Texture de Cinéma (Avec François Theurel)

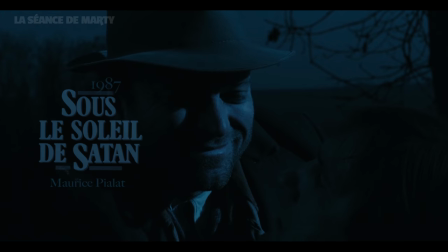[30:13]
De ce bleu pâle, inquiétant et irréel qui inonde la plaine sous le soleil de Satan de Maurice Pialat, jusqu'au rouge anxiogène du bar de Mean Street, ces couleurs vivent.
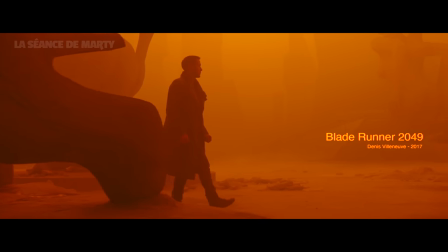[30:22]
Elles interviennent au bon moment, avec parcimonie, justifiées dans la diégèse, occupent l'espace et font vivre le film comme un personnage à part entière.
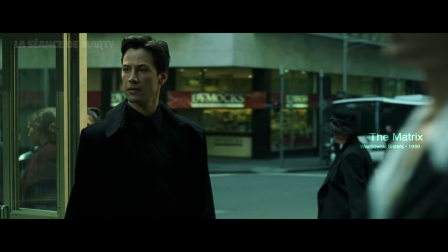[30:29]
Tout comme les teintes vertes dans Matrix ne sont pas juste là pour faire « Wesh là, SF frère, t'as vu ?»
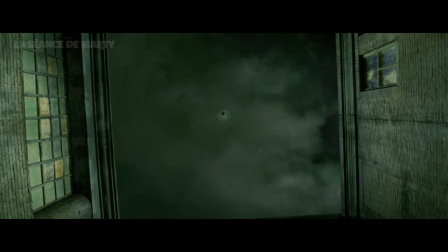[30:34]
Tiens, et puisqu'on parle des sœurs Wachowski, est-ce que vous avez vu cette petite merveille qu'est Speed Racer.
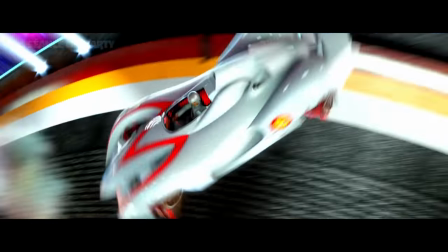[30:45]
Voilà un film qui en veut à votre rétine.
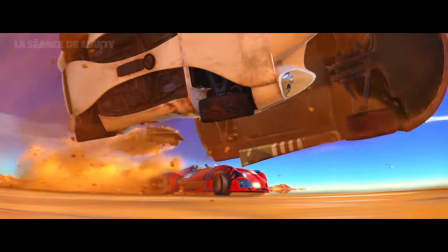[30:48]
Les fonds verts sont si mal incrustés, les couleurs si agressives et la mise en scène si décomplexée qu'on ne peut pas prendre le film au sérieux une minute.
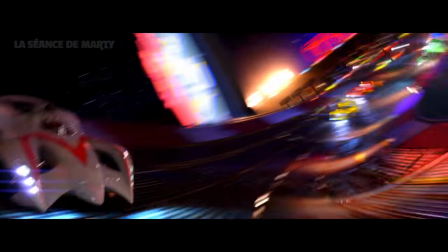[30:55]
Mais son parti pris est tellement poussé à l'extrême avec brio que moi j'en redemande. Le film me pousse à ranger mes critères esthétiques de côté pour me laisser porter par lui.
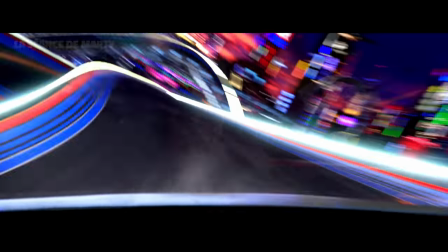[31:03]
Il est bourré d'inventions visuelles, comme lors du dernier acte où la voiture de Speed sur le point de gagner la course semble distordre la route comme de l'eau qui se renverse sur une aquarelle.
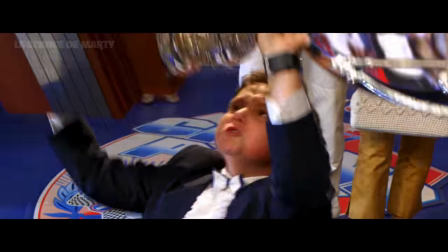[31:12]
Ce film est génial, putain!
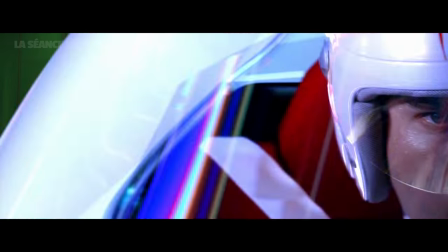[31:17]
Et vous noterez que je défends ce film avec ferveur alors qu'il réunit absolument tout ce que je déteste et ce que je conspue habituellement dans le cinéma contemporain.
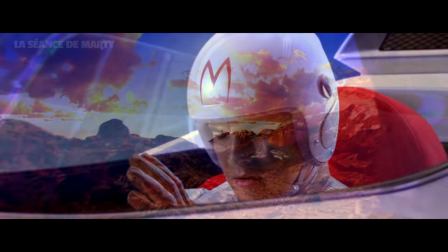[31:24]
Et je ne plaisante pas non plus lorsque je vous dis que Speed Racer est pour moi un supplice pour les yeux. Rien que 3 heures de montage en bossant sur ce film, je vous jure que ça fait physiquement mal. Sauf que c'est pas parce qu'un film est désagréable à regarder qu'il est raté.
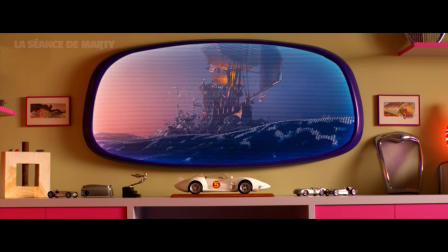[31:37]
En clair, on doit être séduit par une idée avant de se laisser porter par les images. Proposer une vraie démarche, s'en tenir et aller jusqu'au bout quitte à complètement se planter.
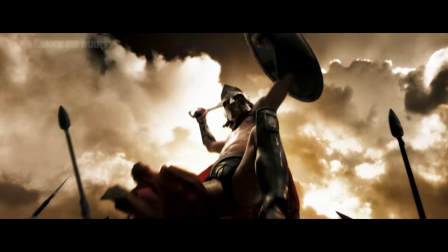[31:45]
Aucune technique n'est interdite. Utilisez des fonds verts, tournez en numérique, bidouillez la colorimétrie, faites ce que vous voulez, tant que vous avez des idées.
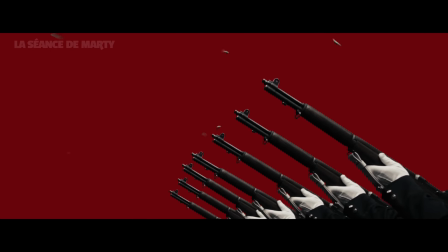[31:54]
Amusez-vous et amusez-nous, surprenez-nous, et les hipsters comme moi n'auront plus aucun argument pour vous dire que c'était mieux avant. Et le tout en accord avec un bon sens de la composition. Ça fait beaucoup, je sais. Bon, en gros, pas comme lorsque je regarde un film de Danny Boyle ou Tony Scott,
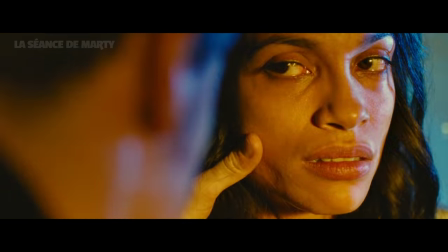[32:08]
qui à force de vouloir se trouver une identité visuelle avec des effets totalement gratuits, te donne juste l'impression d'avoir bouffé un champignon.
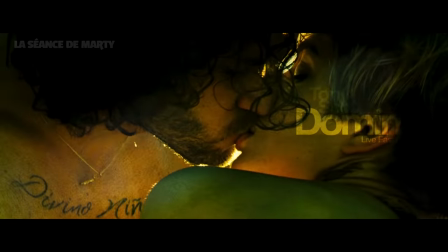[32:14]
Moi, quand j'ai vu Domino, j'ai juste cru que la prise Péritel de ma télé était cassée.
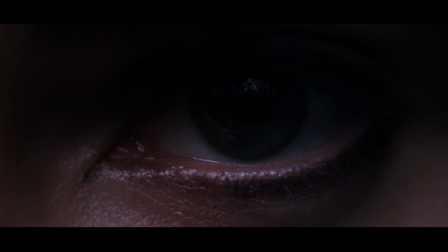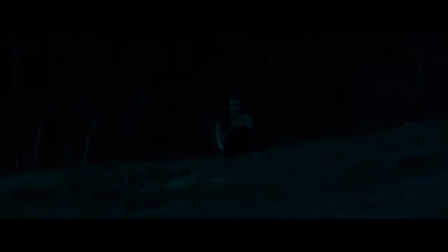[32:28]
Cela dit, Tony Scott et Danny Boyle, pour moi, font partie de ces gens qui savent éclairer une scène de nuit sans tomber dans la bouillasse sombre que 80% des films ont l'air de nous servir.
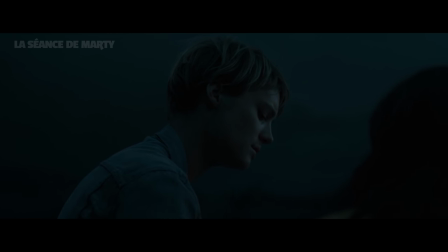[32:36]
Parce que bah, les caméras numériques ont des capteurs surpuissants, qu'on va pas s'emmerder 150 ans au tournage avec l'éclairage, et qu'on verra ça en post-prod, merci Jean-Michel.
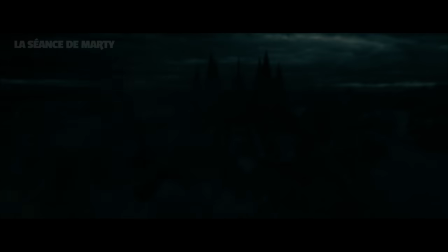[32:45]
Sauf que ça reste une bouillasse sombre. Perso, presque toutes les scènes de nuit des 10 dernières années, j'y vois rien. Alors, quand t'es dans une salle de cinéma dans l'obscurité, ça passe. Mais c'est pas beau, c'est pas engageant. On est dans un univers de cinéma, donc à moins que l'idée ce soit de faire une œuvre naturaliste,
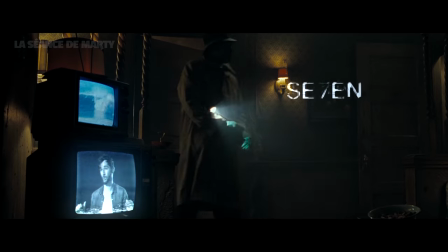[33:02]
ou bien de faire Seven et de tout sous-exposer pour obtenir ces clairs obscurs, démoniaques et magnifiques,
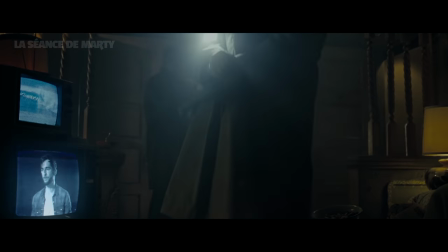[33:08]
bah tu peux te permettre plein de choses.
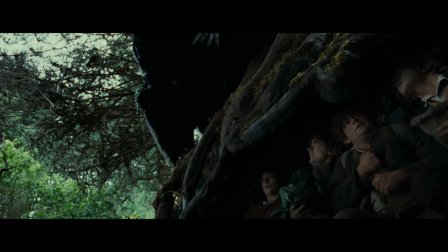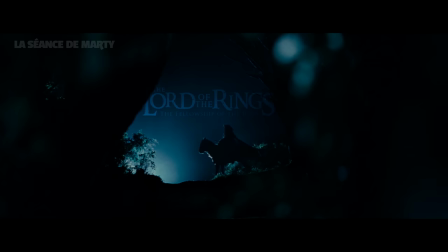[33:18]
Tenez, prenez ce plan sur le Nazgûl dans la communauté de l'anneau. D'où vient la lumière derrière?
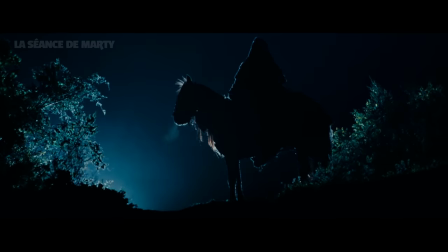[33:23]
Qu'est-ce qui, dans le contexte de l'univers du Seigneur des Anneaux, la justifie? Qu'est-ce qui la produit? Eh ben, absolument rien. Elle n'a aucun sens, cette lumière. On dirait que Nazgûl poirote à côté d'une nationale. Mais est-ce que ça te fait sortir de la scène, pour autant?
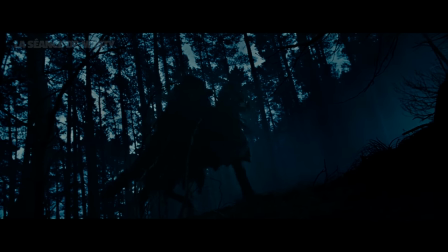[33:35]
Bah, non. Enfin, le plan est ultra beau et immersif. Sa source de lumière, c'est pas du tout son propos.
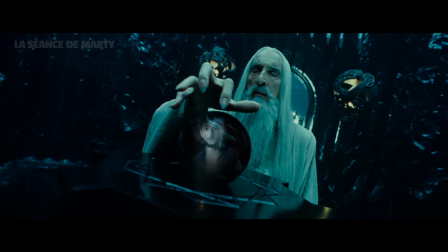[33:42]
Des nuits éclairées comme ça, j'en reprends quand vous voulez. Et me dites pas que c'est parce qu'on est dans de la fantasy, que ta gueule c'est magique et qu'on fait absolument ce qu'on veut, le réalisme, c'est pas le but.
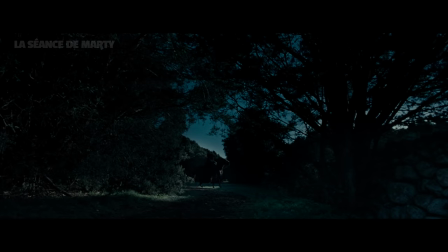[33:51]
Non, toute la démarche de Peter Jackson sur la communauté de l'anneau, c'était de rendre cet univers réaliste et tangible.
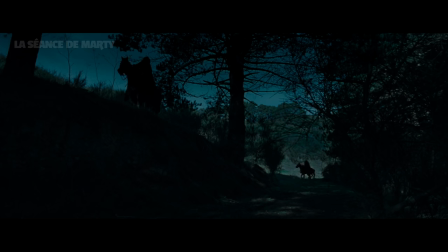[33:57]
On peut presque sentir l'odeur des feuilles mortes.
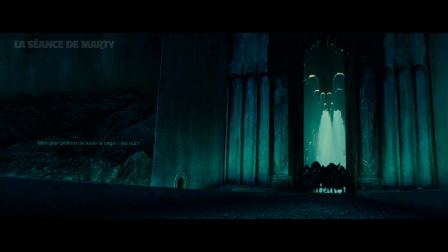[34:00]
Toujours cette question de savoir si on va au cinéma pour voir de belles images ou simplement des images réalistes, quel que soit le genre.
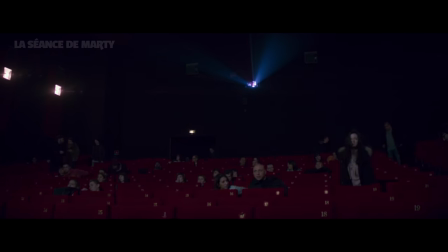[34:09]
Après, faut aussi savoir que la multiplication des conditions de visionnage, aujourd'hui, ça rend l'étalonnage et l'éclairage vraiment tendax.
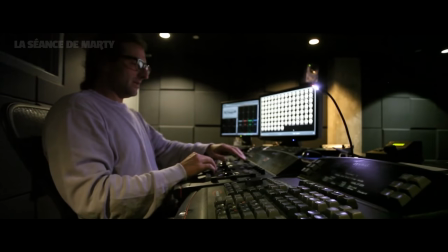[34:14]
Parce qu'aujourd'hui, t'éclaires et t'étalonnes pour quels écrans, en fait?